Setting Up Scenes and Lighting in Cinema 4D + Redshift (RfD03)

Beautiful people of YouTube, we are so back. Hope you're having a wonderful week. I'm Yuvraj, and this is the third episode of Rendering for Design, a tutorial series where I walk you through my workflow for rendering products designed in SolidWorks using Cinema 4D and Redshift. Boy oh boy, do I have some interesting stuff to announce today, but we'll get to that in a second. Quick recap. Last week we looked at applying and modifying materials, and in today's video we'll be looking at a few different ways to set up your scenes and lighting to get your renders looking so good. Now before we start, I want to say I am by no means the know-it-all when it comes to lighting and scenes, far from it. And so for that reason I've linked a playlist down below for anyone who wants to get more in-depth knowledge on lighting, especially in Cinema 4D and Redshift, but there's more general stuff in there as well. And that being said, I'm not going to waste any more of your time. Let's get straight into it.
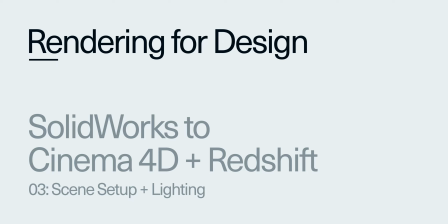So before I jump into the tutorial, I want to start off with this piece of advice. What separates a dull render from an exciting render is contrast. When it comes to contrast, the most important aspect of contrast, from what I can tell, is light and dark. The human eye is far more sensitive to contrast in terms of brightness, so light and dark, black and white, versus color or depth. So if you want to make your images pop, really bring them to life, the name of the game is contrast, and we'll be exploring ways to bring contrast into the scene in this tutorial. Okay, so first things first, I'm going to go into this assuming that you know a bit about HDRis, area lights, and that sort of stuff. If not, here's a video on how HDRis work. So I'm going to structure this in a bit of sort of working our way up from beginner up to pro level, if you can call it that, lighting.
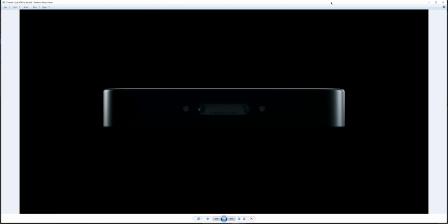So up here, what I've done is I've got our music player device and just slapped an HDRi on this render. So you can see we've got some nice shadows and some nice reflections from the sides, left and right.
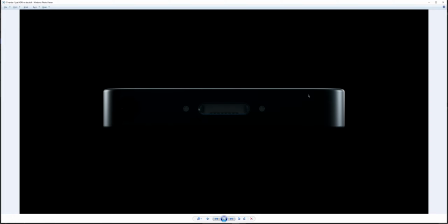We've sort of pronounced this. Now this is again using an HDRi from that Studio HDRi pack that I showed in the last episode. I still haven't been able to find it, but if anyone knows where to find Studio HDR, then please share it with us. So this is all fine and dandy.
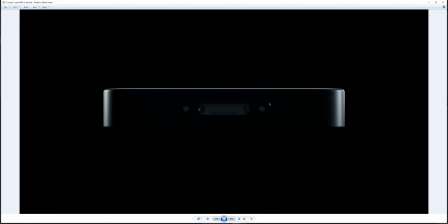You can see that we're missing some definition in this product that we've spent so long carefully designing. Now this is a music player, but for whatever product you have, I'm sure you've spent lots of effort designing it, and we're just not doing it justice with an HDRi. So this is the first problem with HDRIs, is that they're good to get you started, but if they're the only tool in your workbox, you will end up with some renders that are a bit too flat where they could have had a bit more life injected into them. So today we're going to try and inject some of that life back into these renders. One key thing that doesn't really come under lighting, but I still want to touch on, is your background.
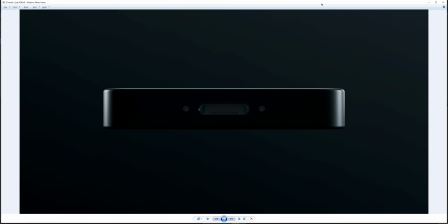So I've gone here from a black background to sort of almost black, but we're getting a bit of color in there, a little bit of like tones of blue to highlight the blueness of this music player. And already it's adding a bit of life, but we're far from done here.
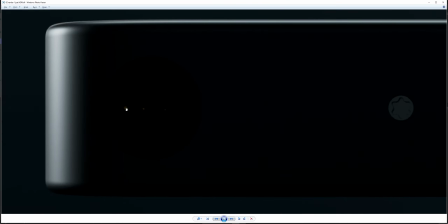You can just about see that we've got some of the pins of the headphone jack visible,
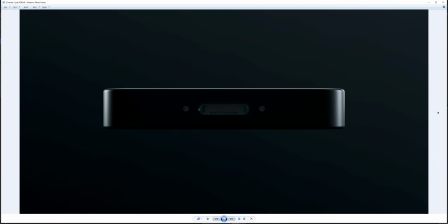but visible's a bit of a stretch, really. They're barely visible. I've gone and added some lights to actually highlight these details in our product. You know, a headphone jack's a feature nowadays. So we want to show that off. We want to show off our hard work where we can and engage the viewer.
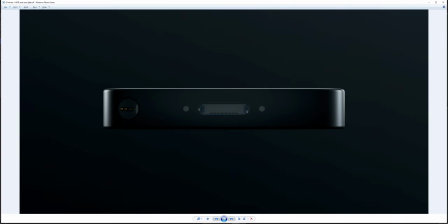So this is already adding a bit of dimension, and I think this is fine for the angle that we have here. But if we want to get some more interesting angles of the product, we also have more opportunities for interesting lighting in that case. I'm going to hop into Cinema 4D. We've got the same setup here. I'm going to just check. Yeah, okay, cool. So we've got some stuff going on here. And I'm going to turn on our Redshift render view.
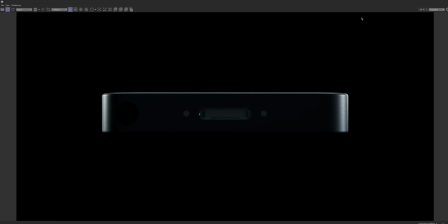So there we go. This will just start chugging away, give us a nice render, give us a live preview of our lights.